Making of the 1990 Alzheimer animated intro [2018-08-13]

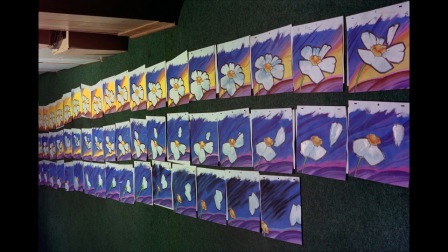(3:58)
I think I worked out 52 drawings at 8-frame
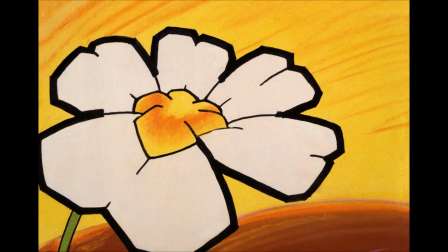(4:04)
lap dissolves on 16mm film at 24 frames a second,
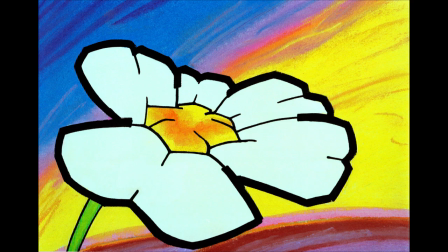(4:08)
which would give you about, I think, 18 seconds of animation. What was involved, of course, was doing the actual pastel drawings,
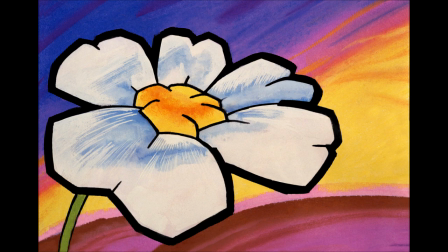(4:16)
and I did those in my apartment on my own, and it was very dusty.
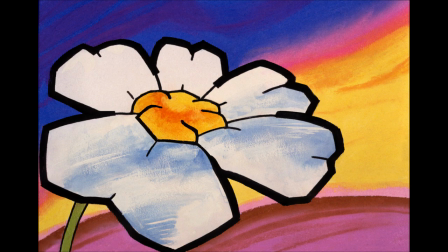(4:23)
I remember multiple times blowing my nose and all kinds
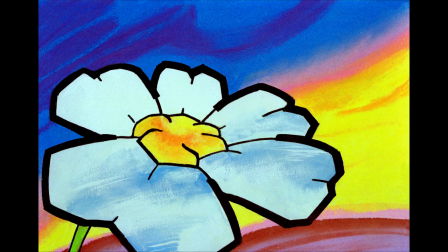(4:27)
of purple and yellow and blue pastel chalk would be coming out of there.
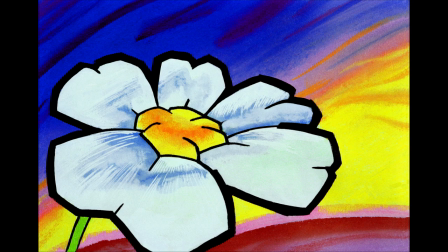(4:32)
It was very, very dusty. Thankfully, the pastels are non-toxic. But I didn't use much fixative on them.
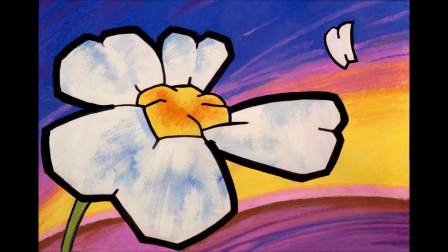(4:38)
I had to be very careful with them because I didn't want the fixative to gloss
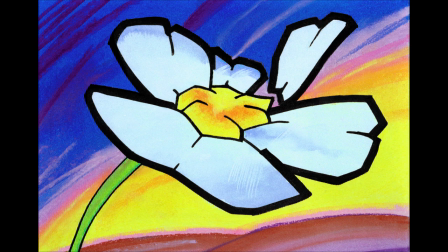(4:43)
coat the pastel and reflect when the lights were on them on the animation stand.
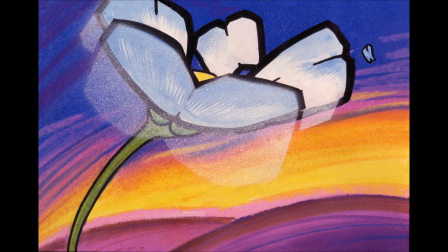(4:49)
so beyond that I was very concerned about readability because
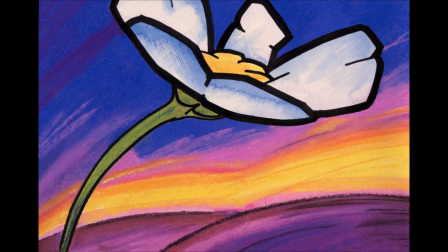(4:54)
not only was I shooting on 16 millimeter film but it would be transferred
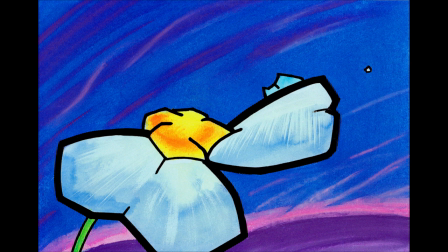(4:59)
to video and then these videos would be dubbed off probably
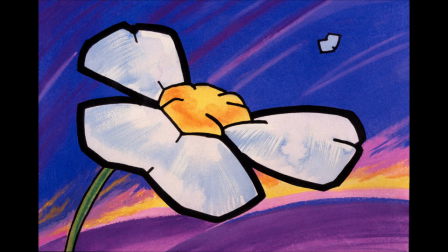(5:04)
on VHS and broadcast on television and probably
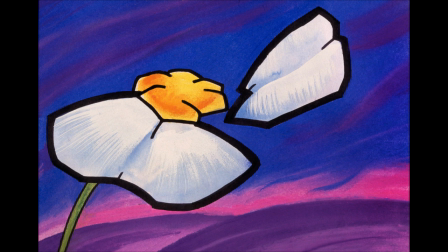(5:08)
to people who you know may be suffering from the illness and might have a bit of readability problems
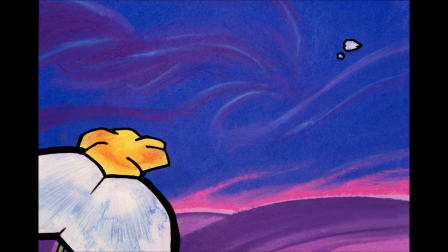(5:13)
as far as to what they were seeing with all this lap dissolve animation so I made
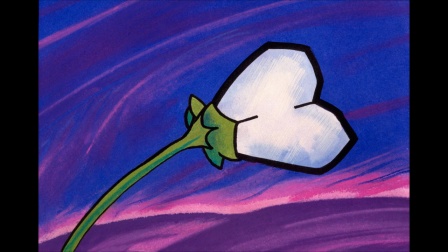(5:18)
sure to outline the pastel drawings of the flower with a very heavy
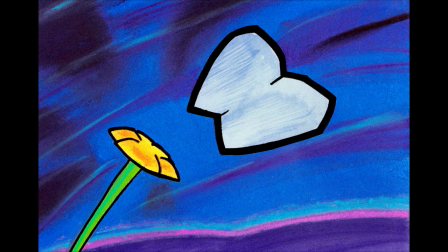(5:23)
black marker outline and I did entertain the idea that I could do a reverse matte on that black line and fill it in with a moving
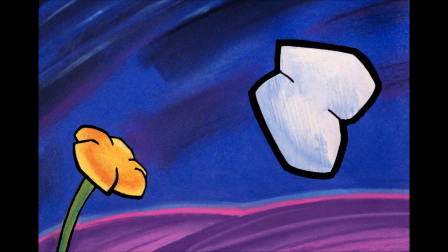(5:33)
pattern to give it a bit of interest but again I didn't think it would
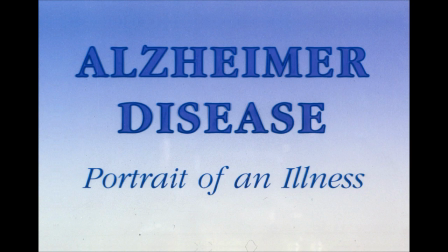(5:38)
be picked up on television I didn't think the VHS would pick it up and I was right about that
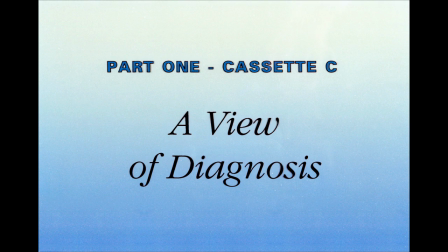(5:43)
but for this high-def transfer which I've put on YouTube of
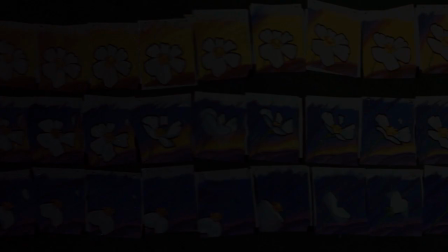(5:48)
the short intro I did actually add in digitally that pattern
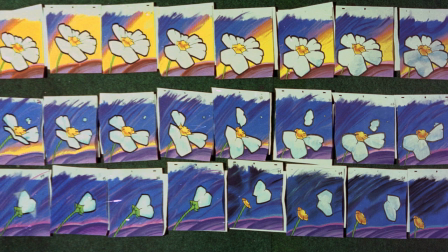(5:53)
into the black outline because in high definition it reads too much
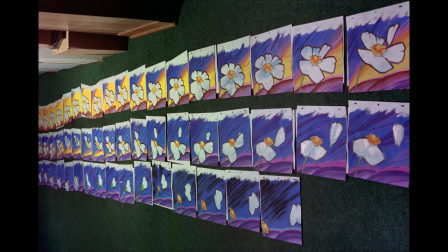(5:57)
that's exactly the opposite it was never meant to be seen in 2k but beyond
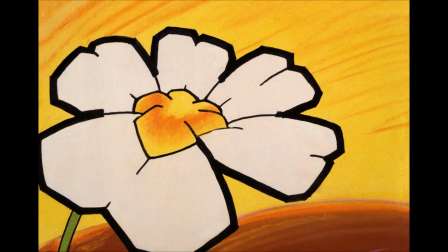(6:03)
that what you're seeing in in the YouTube videos exactly what was shown on
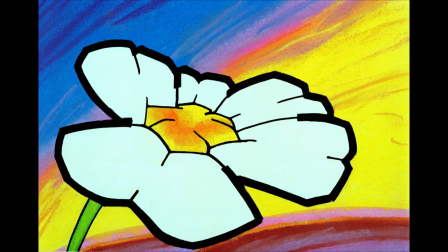(6:08)
television and in the videos they handed out the other issue was
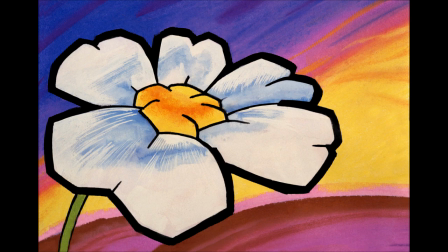(6:13)
the petals of the flower had to be timed within these lap dissolves to
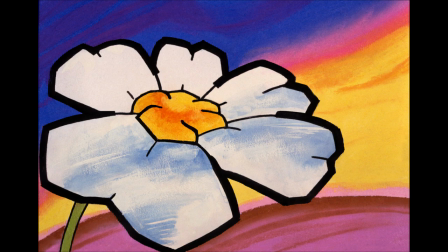(6:19)
detach when a symptom of the disease was being mentioned, and that was something I worked out because I had control of the sound as well.